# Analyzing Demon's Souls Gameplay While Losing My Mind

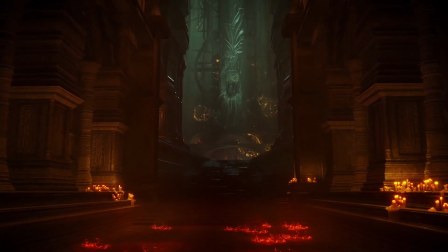0:00 Oh man, if I wasn't excited about this game already,
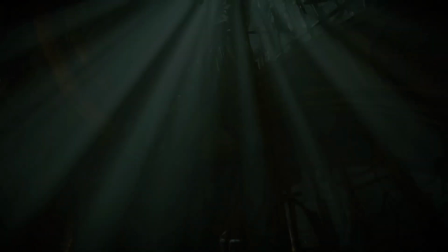0:04 goddamn Sony, I don't know what magic sauce you got, but you're spreading it generously right now on everything.
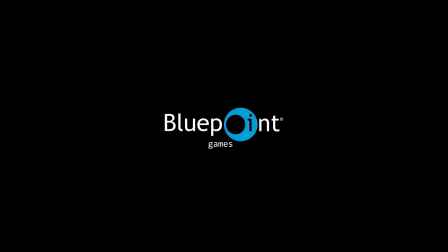0:12 First of all, 4K 60 FPS.
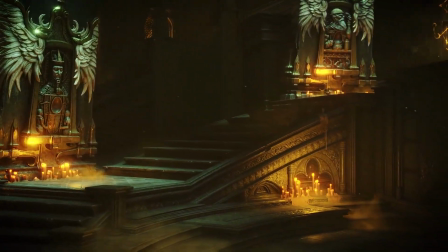0:15 If this runs like this natively on the PlayStation 5, like my god, that system is amazing.
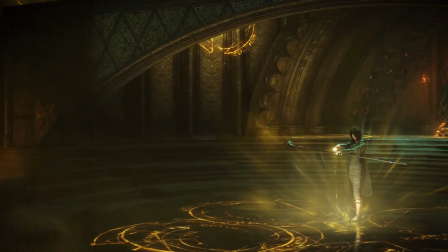0:21 I'll be honest, I think this is the best looking game that we've seen from next gen so far.
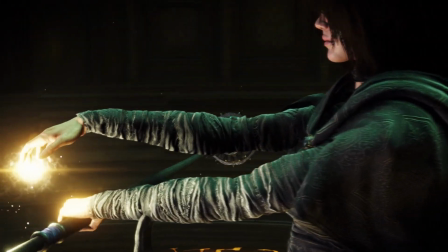0:26 This game looked good. Like good.
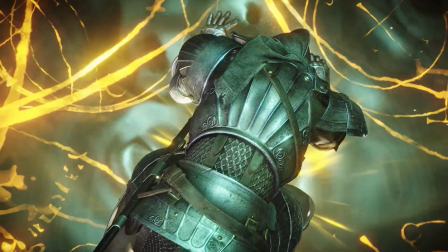0:30 Oh my god, like first of all, just like this scene here, the lighting, so good.
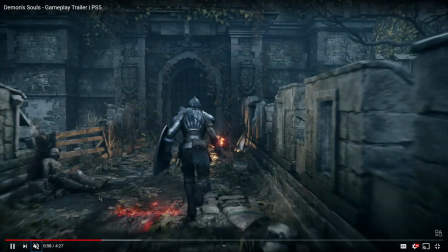0:37 Look at that leap. Like man, this is the type of shit like animation like that like look at that leap.
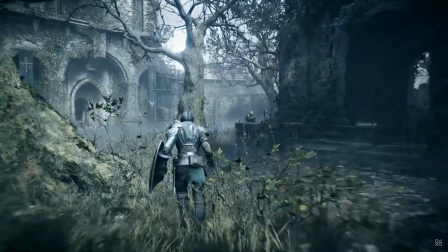0:44 That's a good leap. I was worried about, the atmosphere changes, but I really am noticing differences.
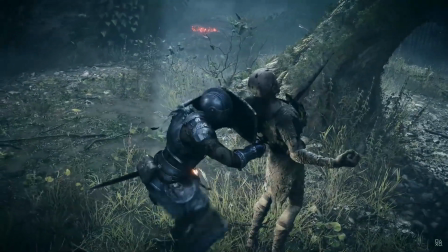0:50 I think they took a lot of feedback in between the last trailer and this one.
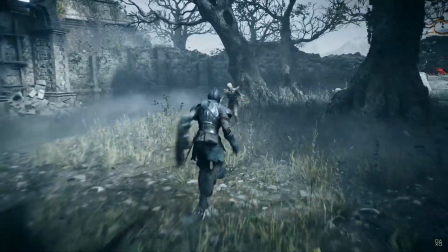0:54 Like the atmosphere, they put a little bit more, I guess, gray into it, and the fog is thicker in the images, and the brightness has been brought down a little bit.
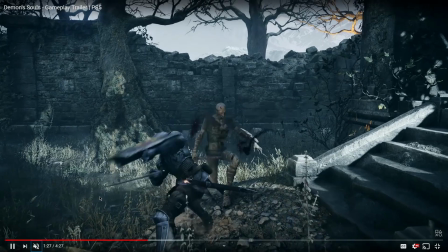1:03 I dig it. Also, the animation work, like that backstab.
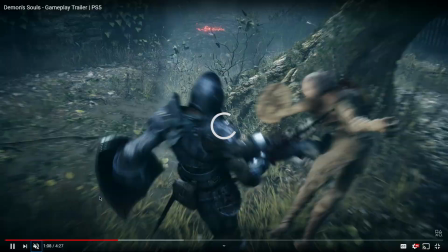1:08 I'm gonna take it back real quick. This backstab, like, whoo.
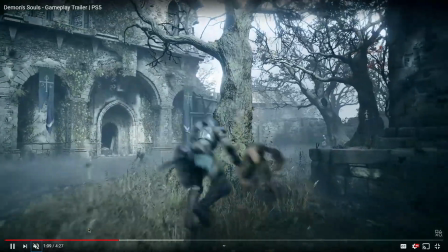1:15 Look, man, I'm gonna do this a couple times. Get ready. All right, this twist right here.
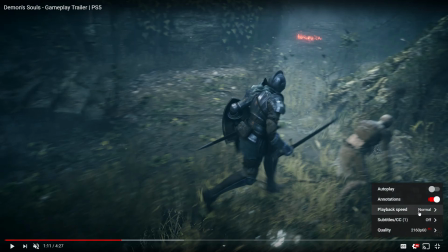1:20 Pay attention. He got this twist. Actually, let me slow it down. He got this twist that he does.
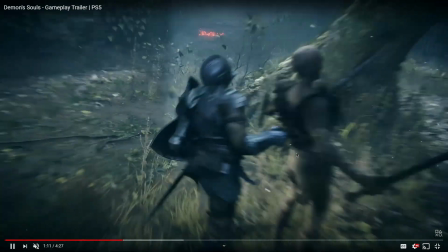1:25 Like that animation is so good, so good.
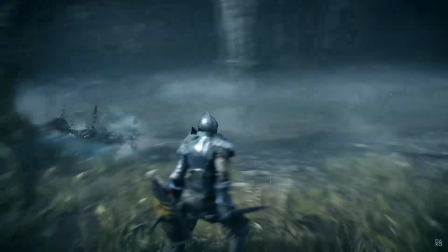1:30 And then he twists it, and then he kicks him off. Like you can feel the weight in that animation. And then we come up to this swing, right?
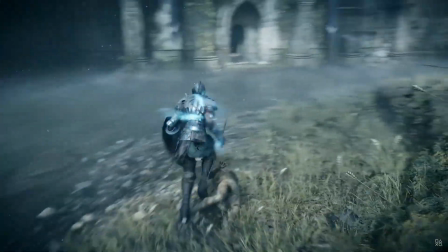1:36 And look, I can feel the force in that swing. The animation work for the attacks is so good.
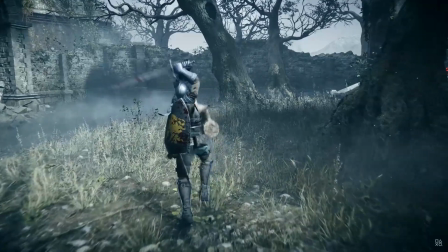1:43 His running animation, I'm kind of on, but the original running animation wasn't that great, so it's better than that at least. So I'll take it. These effects, look at, look at that!
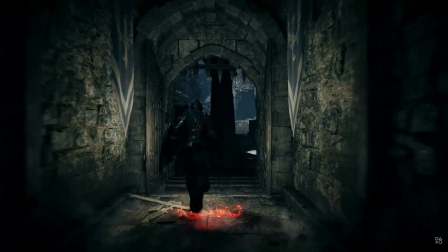1:57 Oh, so good. Look at the lighting, dude. Oh my god.
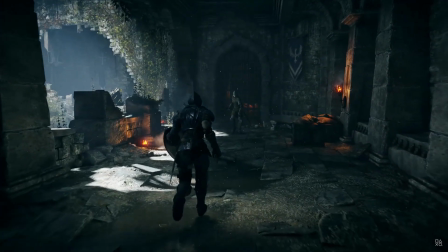2:02 Look at the scene. Oh, so good, so good, man.
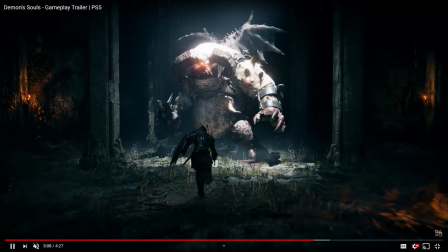2:08 This is just the opening area, dude. Look at Vanguard, dude. I know he's like much more generic looking, but his music sounded good.
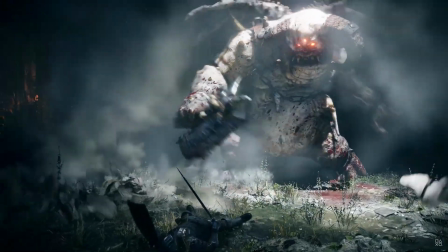2:15 It had like, oh, look at the destruction, so good.
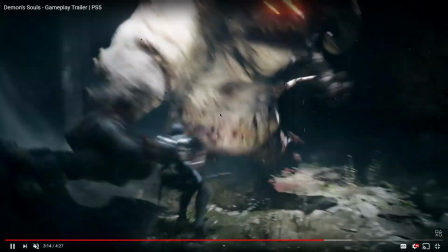2:22 Now these tentacles are a little weird. They look a little creepy, but overall, like I'm vibing with it, dude.
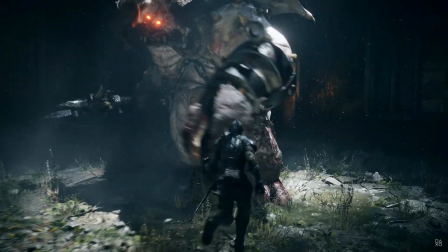2:27 The atmosphere. I felt the nostalgia. Small pet peeve here, I gotta say it.
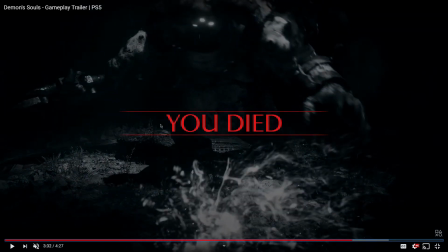2:33 This looks like temporary work that somebody like threw up. Like we gotta just get the you died screen up so we can test the game real quick.
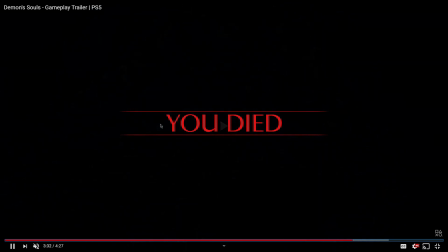2:40 But yo, like what is this font? Can we not? Pay attention here. You notice that? He's filled up with webs, and then when he gets hit, the webs drop.
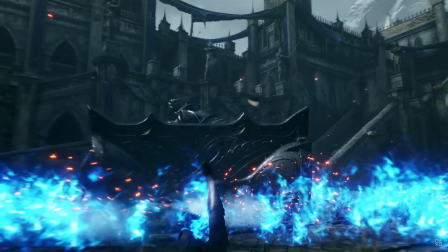2:51 That's so cool. Such a small detail, but it gives it a sense of weight. Tower Knight, look at this scene right here, right?
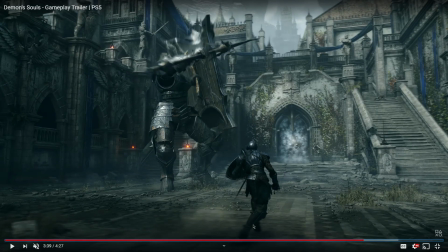2:58 This one of the scenes that I mentioned the most on the first vid. And just look at the color palette.
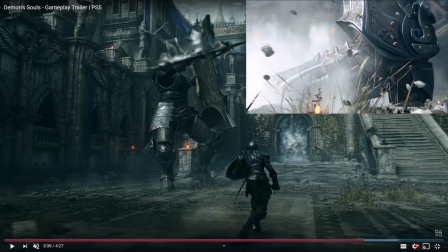3:03 You can notice they brought the color like a shade lower, you know?
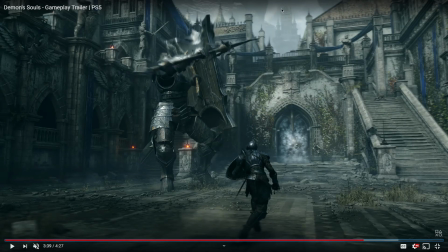3:11 There's a little bit more gray, and as a whole I'm noticing a way more fog in this game, which makes sense because Boletaria is supposed to be getting filled up by fog by the demons. I dig it. I think it works well. Later on there's that scene with the dragon, and yeah, the fog works in my opinion.
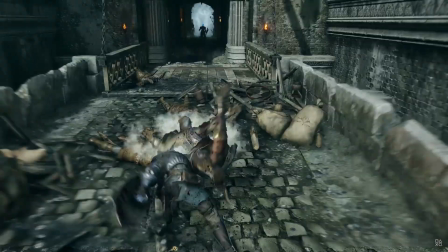3:30 The riposte, this whole freaking drop, like I don't know if that he's basically doing like a choke slam with his sword in the abdomen.
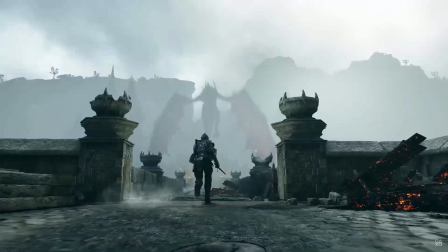3:38 I don't know if that's realistic. I don't really care. That looks really cool. Then we got...
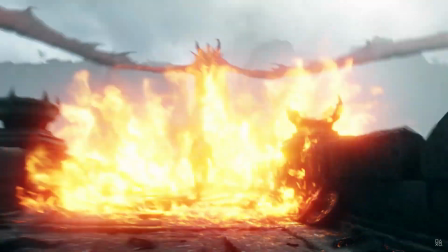3:42 Oh, yo, look at that scene, though. Look, the Tower of Latria.
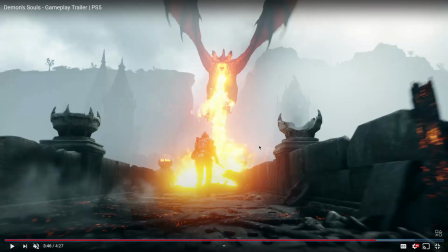3:48 Look at it. Look at the light. Man. Dude, I can't contain myself with this shit.
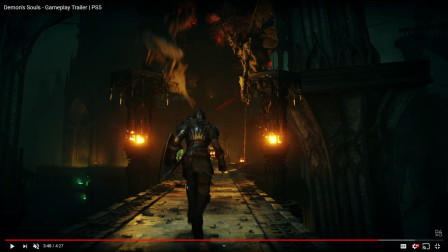3:55 That lighting, though. Like, Tower of Latria is probably my favorite location in the game. Because the atmosphere is so good. It's so overwhelming and frightening. And just like, it's inescapable, right?